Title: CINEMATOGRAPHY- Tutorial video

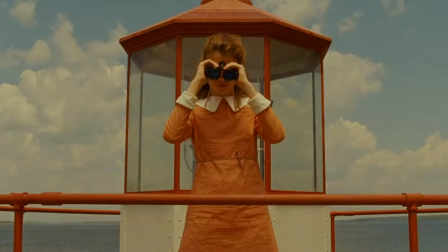11:51 For one thing, frameability can create a flow of new information for the viewer.
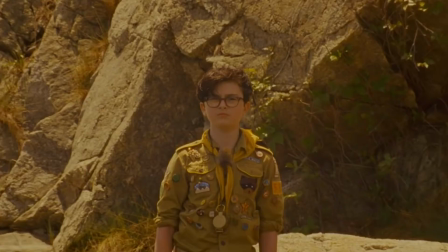11:57 It can also give on-screen elements greater volume and solidity.
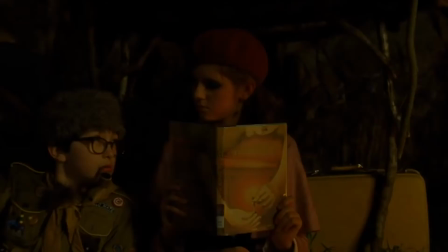12:01 What's more, we tend to see camera movement as a substitute for our movement.
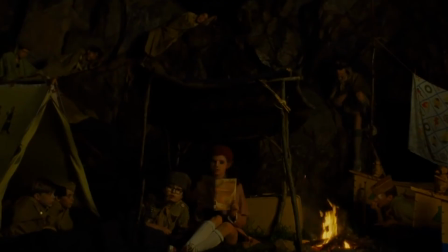12:06 We aren't completely fooled, of course. We never forget we're watching in a film theatre.
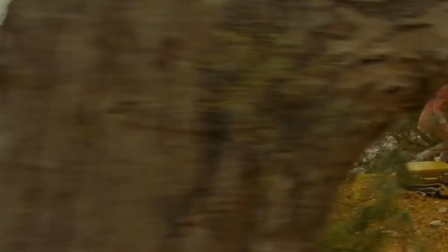12:12 But nevertheless, camera movement provides several convincing cues for movement through space.
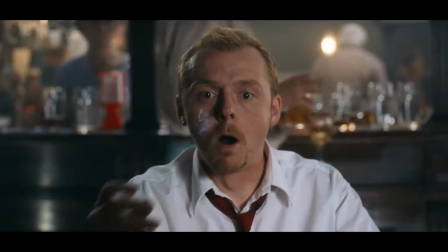12:18 Camera movement creates an interplay of on-screen and off-screen space. As usual, one choice leads to others. For instance,
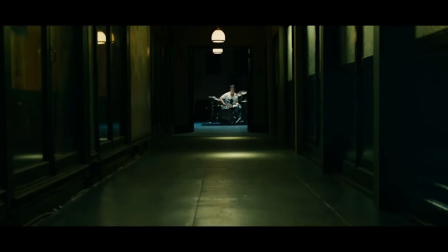12:28 just as filmmakers must decide how to motivate a story actions or whether to motivate lighting sources, they must consider whether to motivate camera movement.
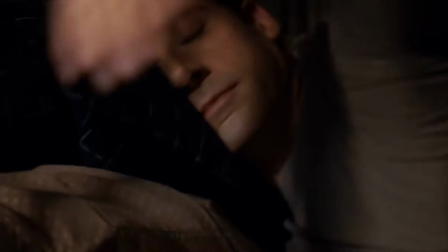12:38 Filmmakers are especially fond of solo camera movements at the beginning of a scene or the entire film.
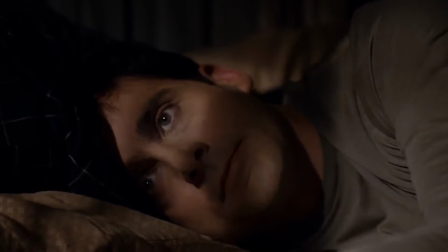12:44 A tracking shot can establish a locale and then smoothly let the characters enter the space.
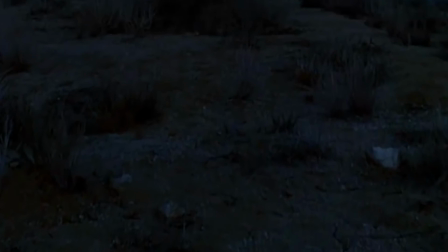12:51 Whether dependent on figure movement or independent of it, the mobile frame can profoundly affect how we perceive the space of the action.
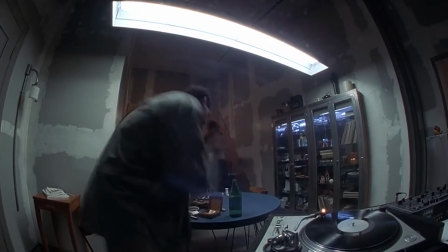13:02 Mobile framing involves time as well as space,
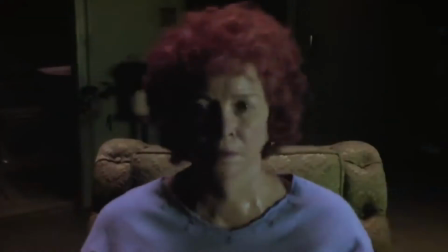13:06 and filmmakers have realized that our sense of duration and rhythm is affected by the mobile frame.
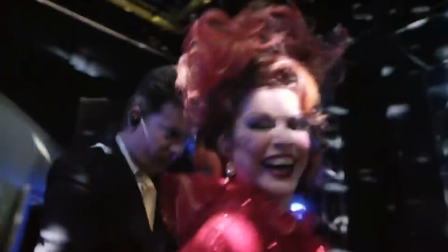13:11 Since the camera movement consumes time on screen, it can create an arc of expectation and fulfillment.
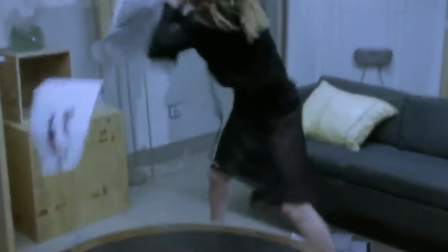13:18 The velocity of frameability is important too. A zoom or a camera movement may be relatively slow or fast.
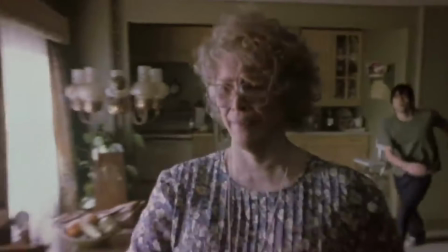13:26 The speed of the mobile framing functions rhythmically as in musical films.
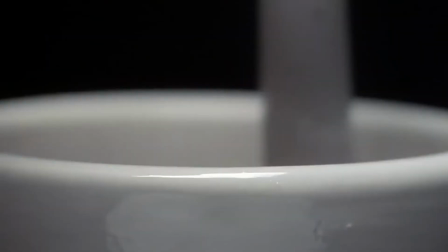13:31 By choosing the duration and speed of camera movements, the filmmaker can pace our understanding of the plot's action.
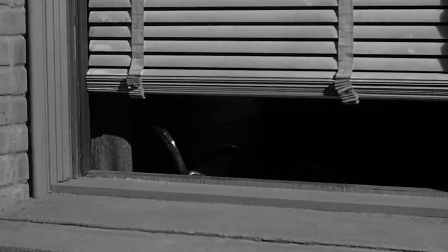13:40 While shaping time and space, mobile framings can become motives across a film.
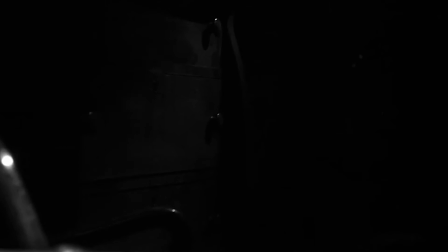13:45 An example would be in Hitchcock's Psycho, which begins and ends with a forward movement of the frame.
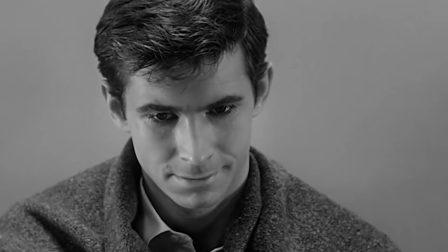13:53 Overall, as with lighting, color, and other techniques, cinematographic choices can develop in the course of the movie.
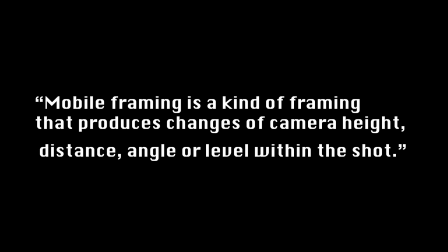14:03 Welcome to the chapter of mobile framing and film form.
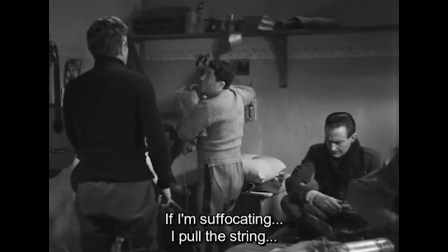14:06 Mobile framing is a kind of framing that produces changes of the camera height, distance, angle or the level within the shot.
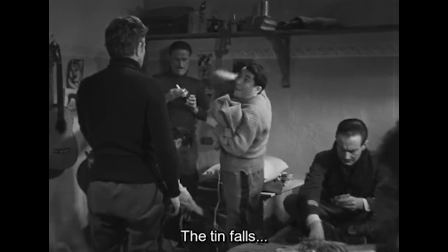14:14 In James Renard's grand illusion the camera movement has been given several functions, all directly supportive of the narrative.
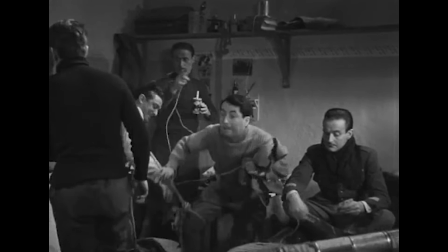14:22 Camera movements are independent of the character's actions which make the film more unusual.
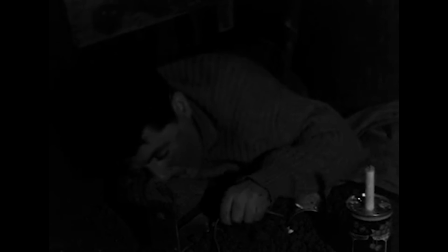14:27 In one scene a prisoner is digging in an escape tunnel and talks a string signaling that he needs to be pulled out.
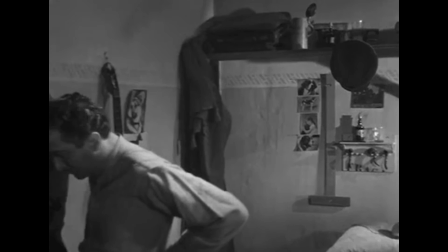14:34 An independent camera movement builds suspense by showing that the other characters have missed the signal and do not realize that he is suffocating.
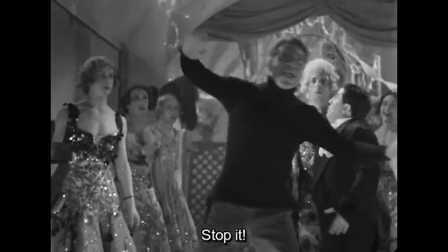14:44 Here camera movement creates a somewhat unrestricted narration.
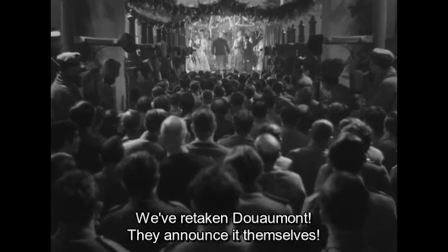14:49 Another example is when the men in the prison learn that their friends have recaptured the city.
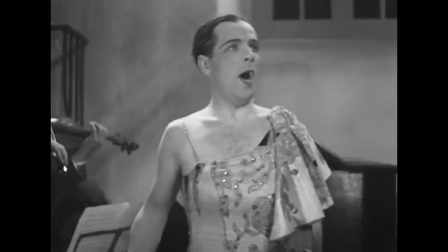14:54 Renard presents the shot as a celebration of spiritual unity, with the camera moving among the men as they begin divinely to sink their matthias.
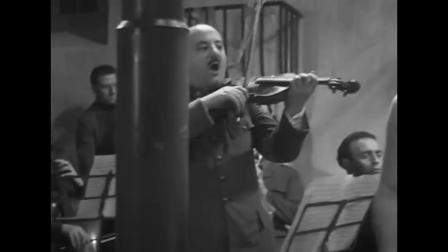15:01 This complex camera movement circulated throughly among the prisoners, suggesting their patriotic courage and unified defiance of their captors.
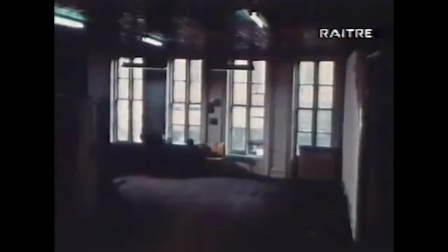15:13 In Michael Snow's experimental film Wavelength, gives the mobile frame a different role. Instead of helping us construct the story, the camera style blocks that effort.
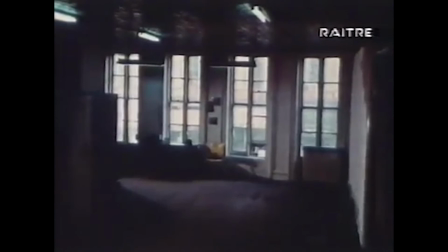15:23 Instead, Snow asks us to concentrate our attention on how the frame of mobility creates patterns in its own right.
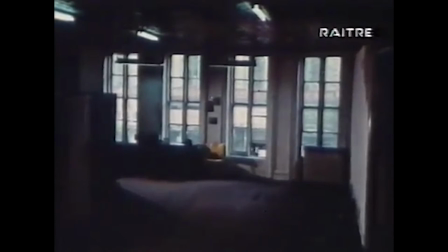15:30 The film begins with a long shot of the framing of a loft apartment, facing one wall and a window.
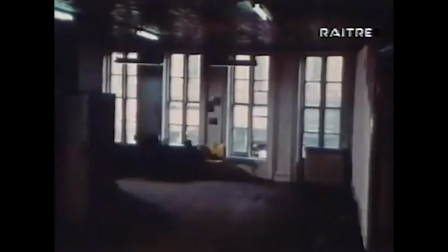15:36 The camera zooms in abruptly a short distance and then holds that framing. And then it zooms it a bit more and then holds that.
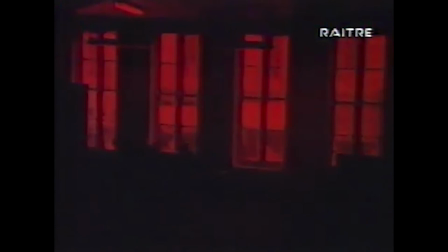15:44 And so this goes on to the 45 minute length of the film.
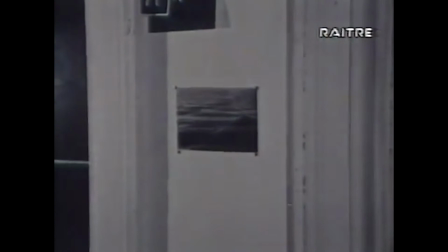15:48 By the end of the film, a photograph of ocean waves is shown on a distance wall.
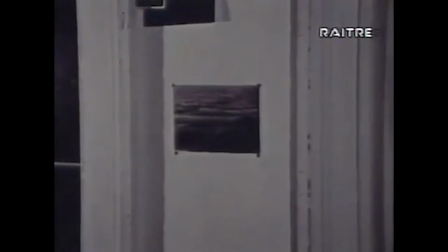15:54 The film is structured around a single kind of frame mobility, the zoom in.
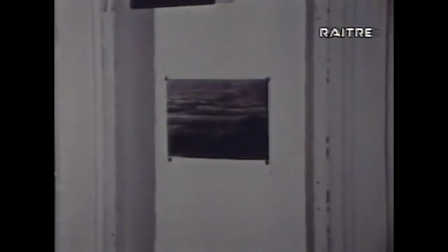15:58 The film progression concentrates on how the different lens lengths transform the space of the loft.
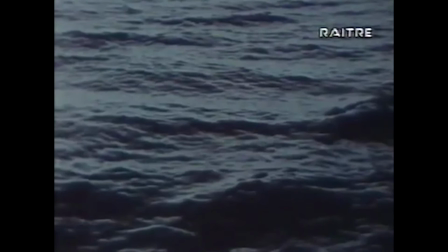16:04 Gaunt Ellusion and Wazenek illustrate in different ways how frame mobility can shape our perception of a film's space and time. Renau motivated his style of frame mobility by narrative form, while Snow made his technique in principle form concerning, motivating, other aspects of the film.
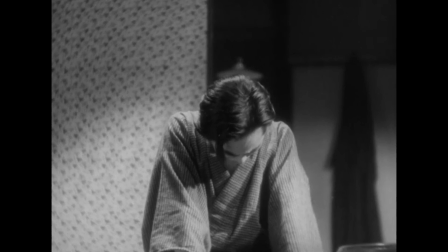16:23 Welcome to the chapter of the long take. When people talk about filming something in real life they often imply that the shot is recording actual duration.
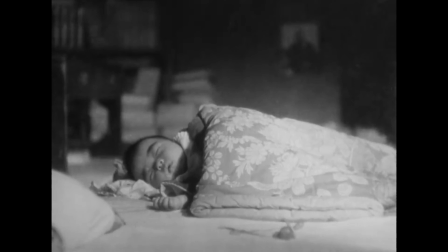16:32 Usually it is, but you can compress the story within a single shot. Here's an example from the film The Only Son.
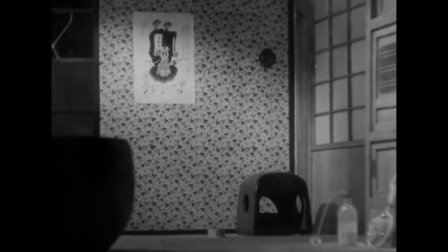16:40 It is well past midnight and we have just seen a family awake and talking.
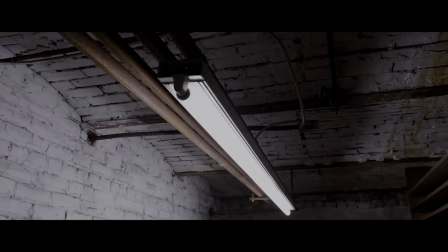16:45 The shot shows a dim corner of the family's apartment, but eventually the light changes. By the end of the shot morning has come.
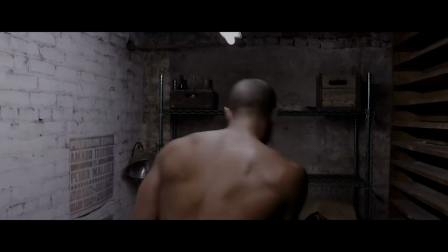16:53 A long take is not the same as a long shot, which refers to an apparent distance between a camera and object.
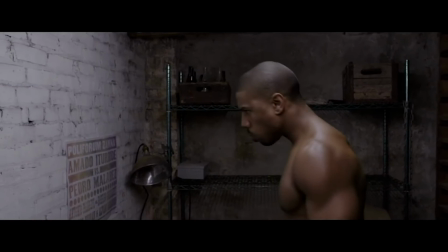17:00 A take is one run of the camera that records a single shot.
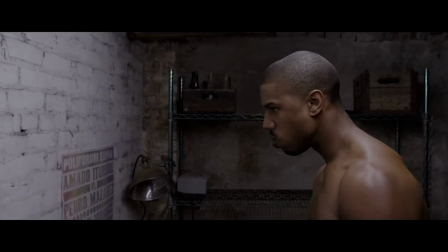17:04 When an entire scene is rendered in only one shot, the long take is sometimes called a sequence shot.
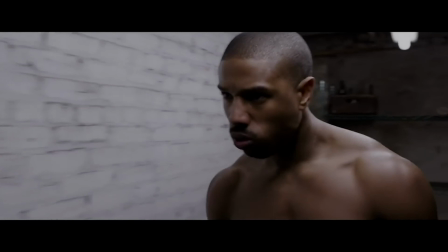17:10 In any film, most filmmakers mix edited scenes with scenes handled in long takes.
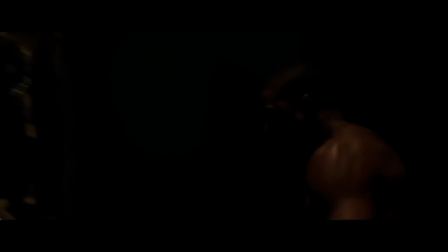17:15 This allows the filmmaker to bring out specific values in particular scenes,
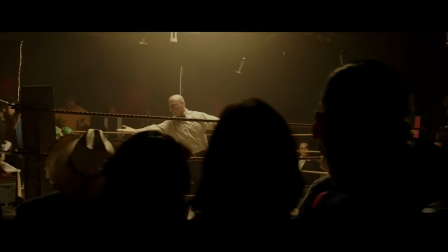17:20 or to associate certain aspects of the narrative or non-narrative form, with the different stylistic options.
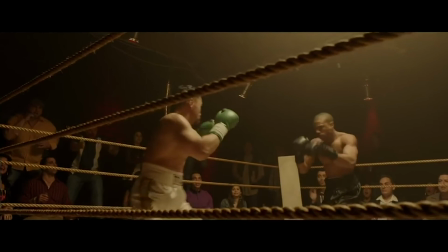17:27 In a long take movie, editing can have a great force. After a 7 or 8 minute shot, a cut can be quite strong.
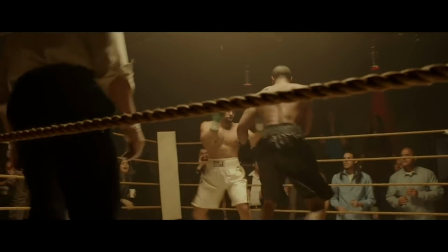17:34 The long take can present in a single chunk of time a complex pattern of events moving towards a goal,
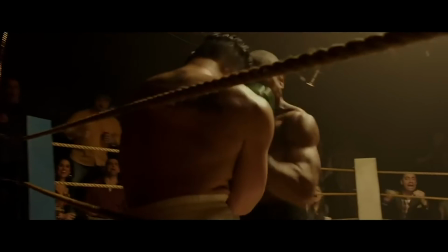17:40 and this ability shows that the shot duration can be as important to the image as photographic qualities and framing are.